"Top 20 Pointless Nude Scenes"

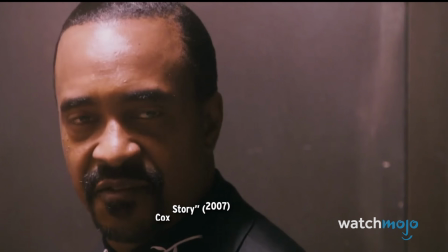250s It doesn't give you a hangover.
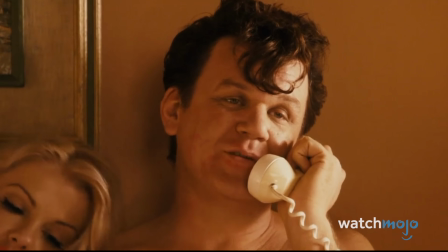252s
After Sam very poorly warns Dewey to stay away from the narcotic, Dewey begins smoking and soon finds himself in a hotel room after a wild night.
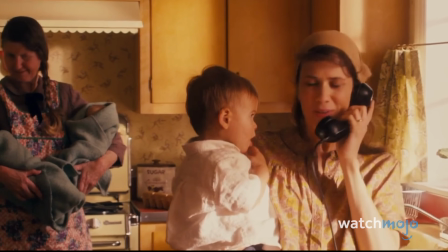259s
He's on the phone talking to his wife while all around him are many nude individuals.
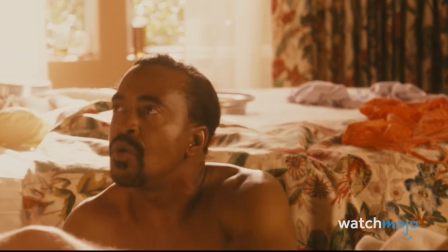263s
It's very excessive, but perhaps topping everything off is when Dewey's roadie, Bert, enters the frame and all we see is his lower half.
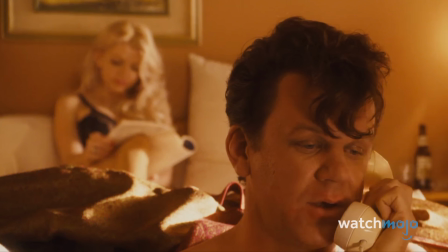270s Who's that? Oh, that's just Bert, my roadie. Just wants to know if I want any coffee or anything like that.
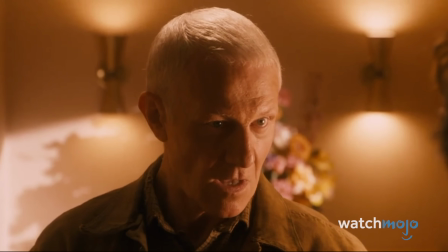275s
If it was just a quick shot, that'd be one thing, but this just screams, look, a penis. Number 14, skinny dipping, Doc Hollywood.
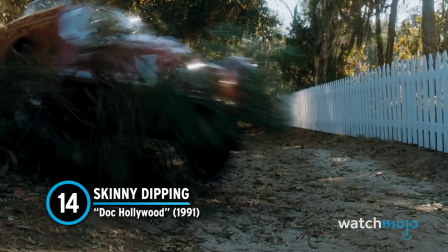281s
Dr. Ben Stone is on his way to an important job interview in Los Angeles.
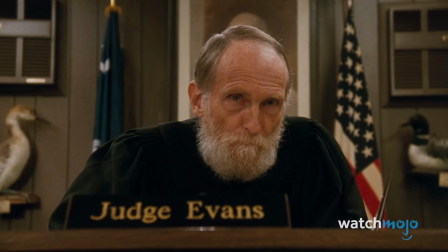285s
While passing through the small town of Grady, South Carolina, he gets into a car accident and is sentenced to do 32 hours of community service in the town.
Your sentence will be 16 hours of community service served as resident doctor at Grady Memorial Hospital.
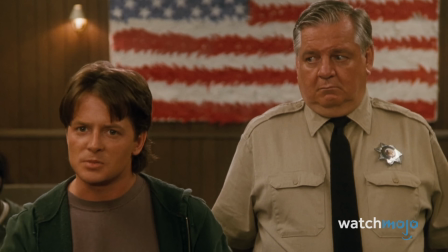299s All right, look, I have to be in Los Angeles by Tuesday, so I don't... 32 hours.
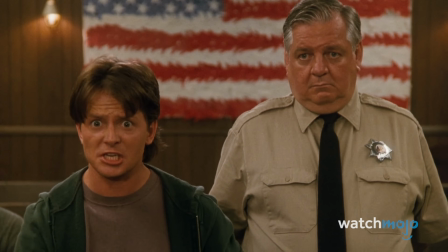304s This is extortion! You want 64 hours?
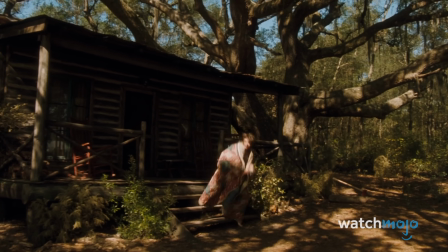307s
After spending the night with the welcome committee, he wakes up the following morning and wanders outside by a nearby body of water.
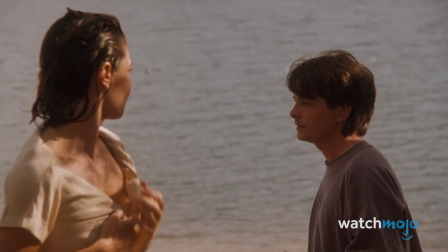313s
Suddenly, a woman emerges from the water completely nude. Ben is awestruck, and why wouldn't he be? This lady comes from nowhere and walks right up to him before putting a shirt on.
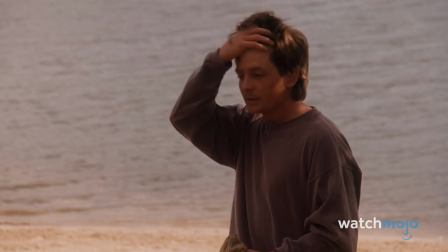321s You can blink now.
It only adds shock value and not much else. Number 13, Saving the Princess.
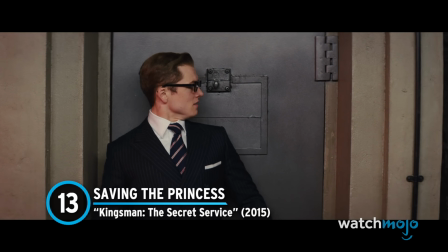327s
Kingsman, the Secret Service.
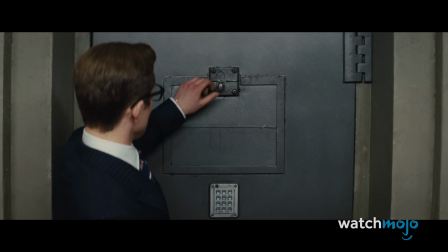328s
In his effort to stop Valentine from unleashing a signal that will cause everyone to become incredibly violent, Eggsy encounters an imprisoned Swedish princess.
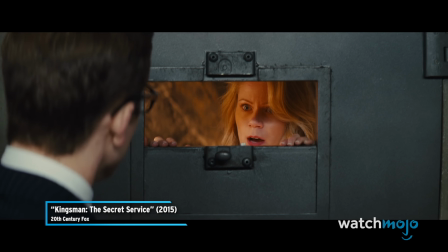336s Aren't you that princess that went missing? You can't get me out. Well, if I do, will you give me a kiss?
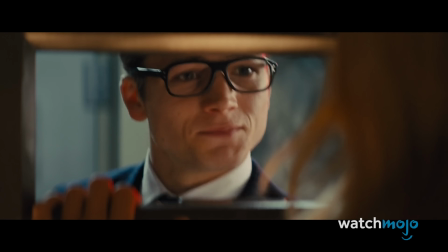341s
In exchange for saving the world, she offers Eggsy the chance to engage in some backdoor activities with her.
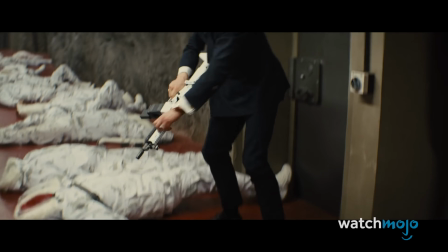346s
Some fans of the film found this particular joke to be excessive and see it as a tonal shift from the rest of the movie.
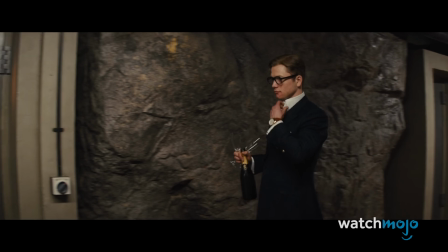351s
Once Eggsy does in fact save the world, naturally comes back to where the princess is held, where she proceeds to turn over, revealing her behind.
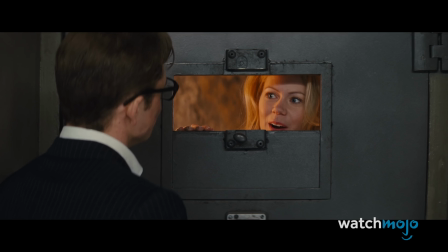358s Did you save the world? Yes, I did. So, you gonna come in?
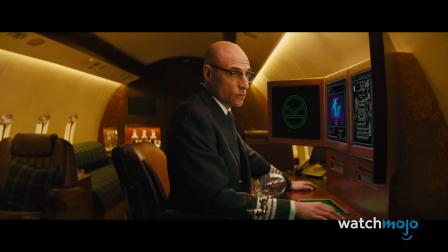366s Yes, I am.
It's right at the end, and it comes off as throwing in nudity for the sake of it.
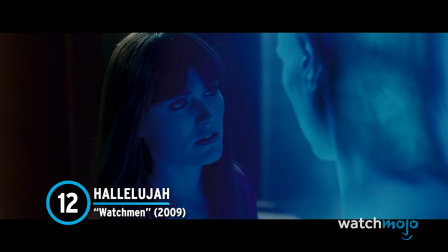370s
Number 12, Hallelujah, Watchmen. There's something to be said about Dr. Manhattan swinging around his manhood like there's no tomorrow.
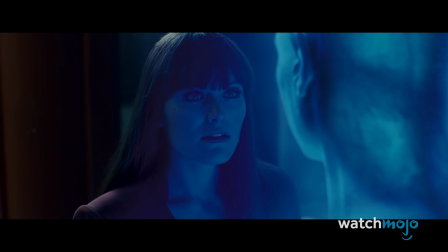377s
It can be argued that his lack of clothing demonstrates his diminishing humanity.
You know how everything in this world fits together except people.
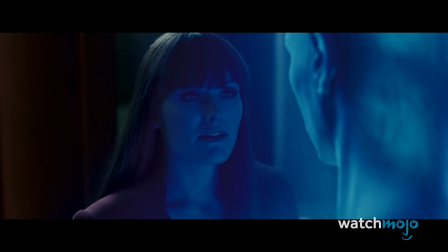384s What am I to you? Another puzzle to be solved. Have your men stand back.
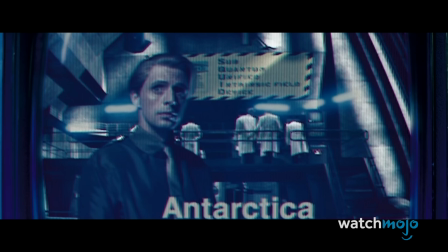390s I'm teleporting the reactor to Karnak now. You're my only remaining link to the world.
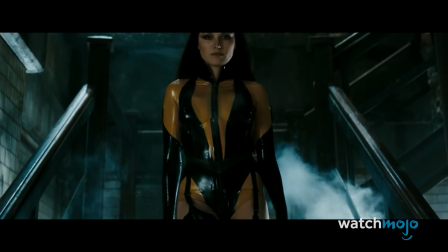395s
Even still, it's a lot to take in. However, the moment of intimacy between Silk Spectre and Night Owl is something else entirely.
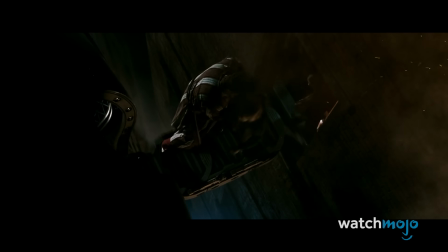401s
After the pair rescue people from a burning building, they get it on in Night Owl's ship.
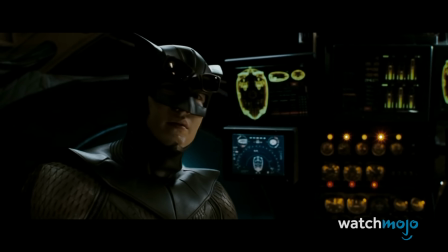405s
The whole thing is so over the top, especially with the inclusion of Leonard Cohen's Hallelujah playing over the scene.
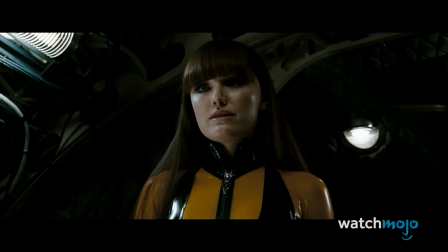411s World War III could start tomorrow. Right?
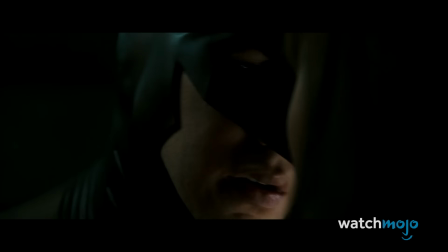419s Right. Now I've heard there was a secret chord that David played.
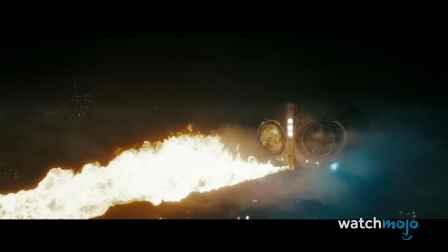426s
Combined with the dramatic lighting and close-ups, we're just left asking, what are we doing here? Number 11, Swimming Pool Fantasy, Fast Times at Ridgemont High.
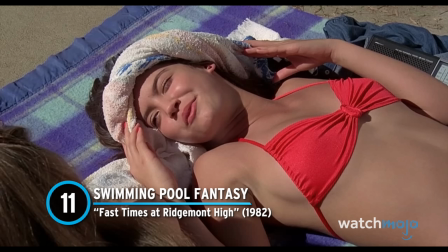433s
Linda and Stacy are chilling in the backyard when Damone and Rat show up unexpectedly to hang out with the girls.
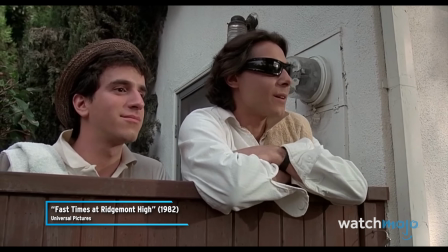439s Hey, come over to help you with your math homework. Figured you could use it on such a hot day.
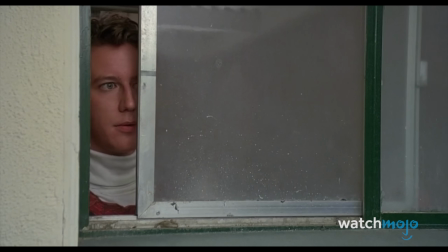444s
A bit later, Stacy's older brother, Brad, arrives having just finished work. He nonchalantly says hi to Linda before going inside, but we soon see him peeking at her from the bathroom window.
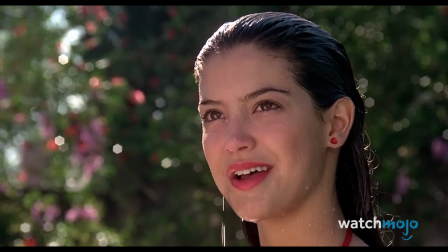453s
He begins to fantasize about her, coming out of the pool and declaring her interest in him.
Hi, Brad. You know how cute I always thought you were.
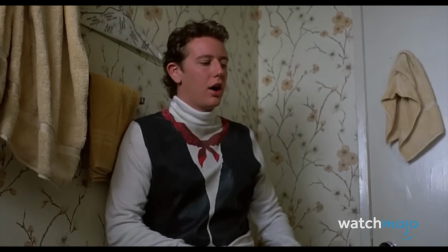461s
Before kissing him, she takes off her top because of course she would. It's a moment that doesn't add anything as the sequence is pure imagination on Brad's part.
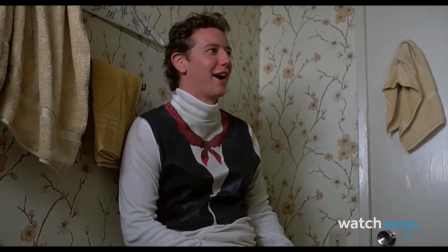468s
In fact, the two characters don't even interact much beyond Linda walking in on him. Number 10, Bottomless Party.
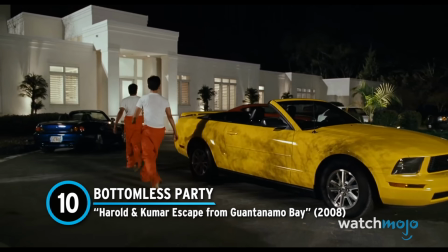473s
Harold and Kumar escape from Guantanamo Bay. These two incorrigible stoners have just washed up on Miami Beach and need help clearing their names with Homeland Security.
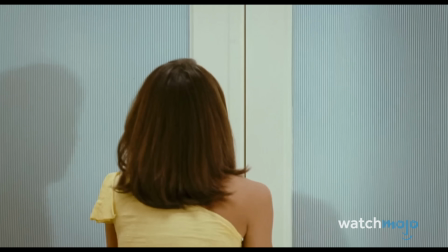481s
Harold and Kumar turn to their only friend in the area, but they're in for a surprise when they get to his house.
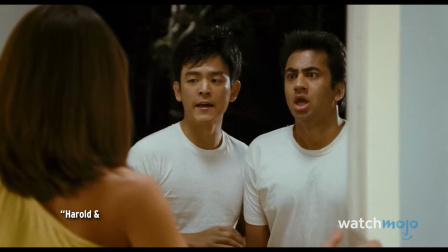485s Hi, Shane.
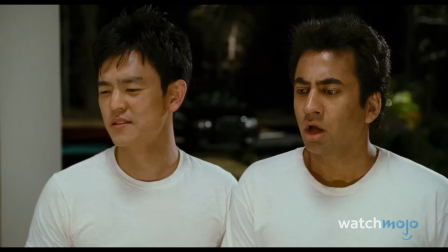489s
Fed up with the overpopularity of the topless party trend, Raza has decided to host a bottomless party.
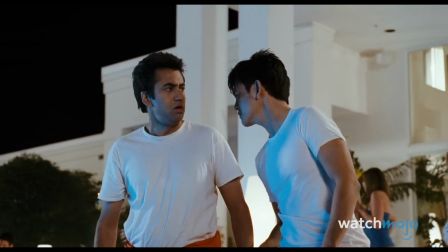495s
The scene comes off as an excuse to show a house full of women with no pants on, just because.